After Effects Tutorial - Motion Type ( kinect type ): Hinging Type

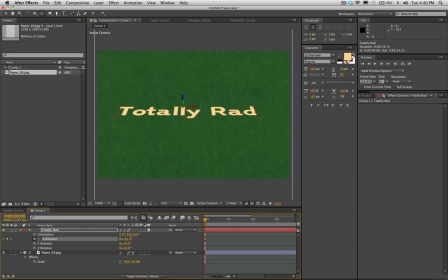254s
But that's going to depend on where you have the type as to where the angle of where it basically disappears is. So I'm going to zoom in here. We'll go to like a half of a second. Okay, so the trick in doing this is that we want to over-rotate the first one.
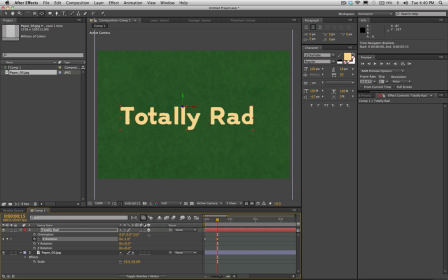275s
See, because if we brought it down to zero, then that would be, you know, perfectly level. but we actually want to over rotate it because we want it to start up here and then over rotate. We want it to like flip a little bit backwards here. So I'll do it like 15 or so.
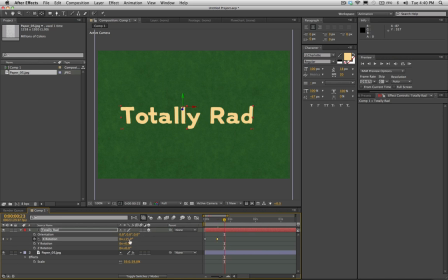293s
And so for the next one, we want it to be kind of wiggling on the hinge as it falls down. So what we're going to do is we're going to take this back and we're going to make it come forward a bit. But now the trick is, so we're starting at 15 as the first one here.
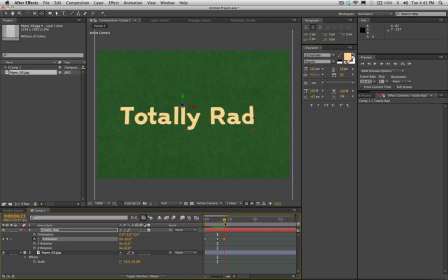313s
It's going 15 degrees backwards. And then it's going to come, let's say, like negative 8 forward. And then let's say it'll come something like 3 back.
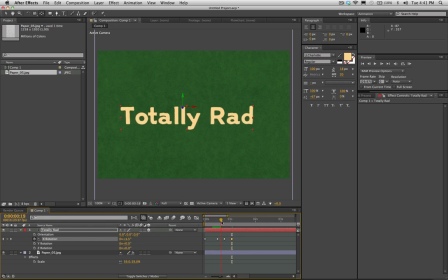326s
And you can see what we're doing. It's starting at, it's going to 15 and then negative 8 and then 3. 3, and then let's take this to like negative 1, and then we'll go to 0 after that.
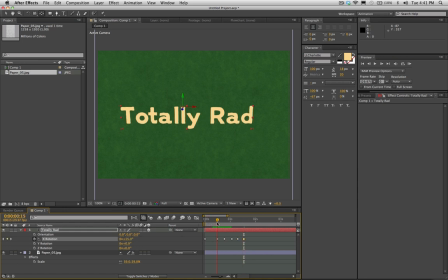342s
So you can see we're kind of splitting the difference as we start at plus 15, we'll go to negative 8, and then we'll go to 3, and then we'll negative 1, and 0 there.
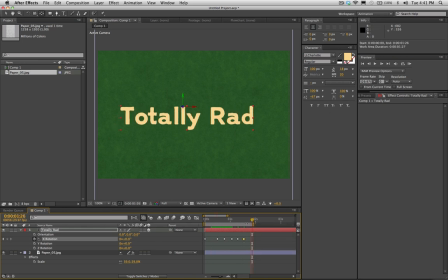356s
The next step here is we can do a RAM preview, and you'll see right now it's looking a little jerky here, and that's because we don't have our Easy Ease keyframes on. So I'm going to select all these keyframes here, all but the first one. We don't need to ease that one.
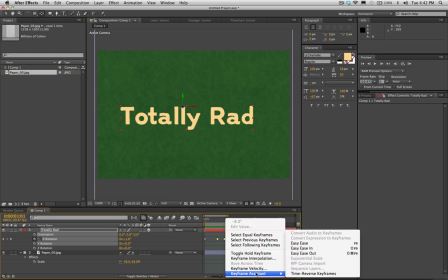375s
And I am going to right-click on it and go to Keyframe Assistant and go to Easy Ease.
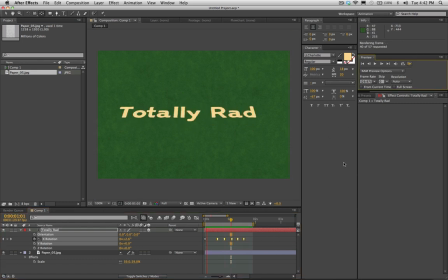383s
select that and now if we play this okay so now you can see we're getting that effect that we want where it where it looks like it's pivoting off a hinge up here and kind of flopping around as it comes down first thing I think I'll have it
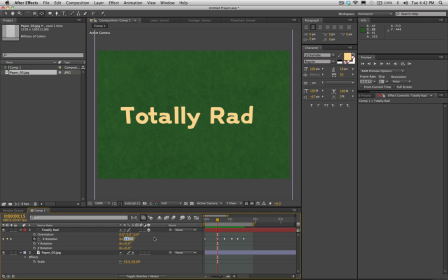404s
let's see like wiggling back and forth a little bit more as it comes down so I'm going to bump this up to like 22 for the first one, which means I'm going to have to bump up these other ones just a little bit. Negative 12.
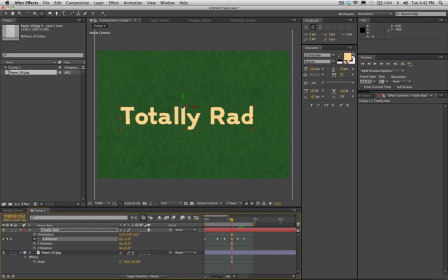419s
We'll put that at like 5. Then we should be good to go here. So I just wanted to see the pivoting more. Okay, now it's looking good, but I think everything is going a little bit slow on it. So I'm going to select all these keyframes, and let's see, I think it's Alt here.
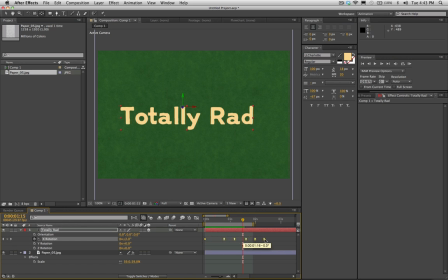436s
Yeah, if you hold down Alt and you select the very first or very last keyframe. This is a pretty cool technique to make your animations longer or shorter. You can just grab the header or I can grab the front here and I can squish it all that way.
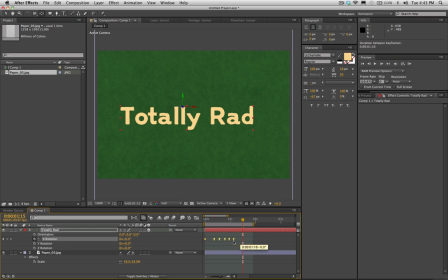453s
So I'm going to make this all happen just a little bit quicker. So I'm going to speed it up there. Now let's see how we're looking. Okay, this is looking pretty cool. One other thing we're going to want to do is here is we're going to want to add motion blur to this so it looks a little more realistic.
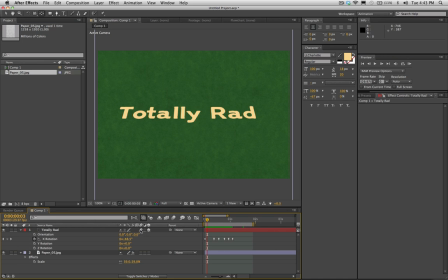471s
So I'm going to click the motion blur icon for our text layer. I'm going to click the motion blur for our comp and you'll see already a little bit of motion blur there. Let's check what our motion blur settings are, so we'll go up to Composition Settings,
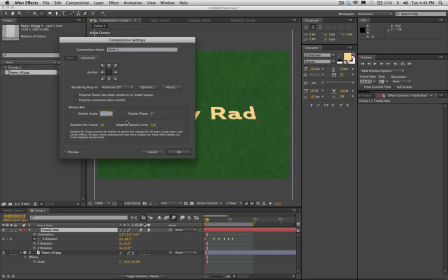486s
and we'll turn it up to like 250 or so, just so, because I want to see that blur right now. I'll do a preview here.
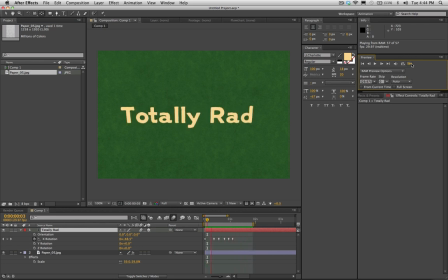501s
Okay, well, I think this looks totally rad.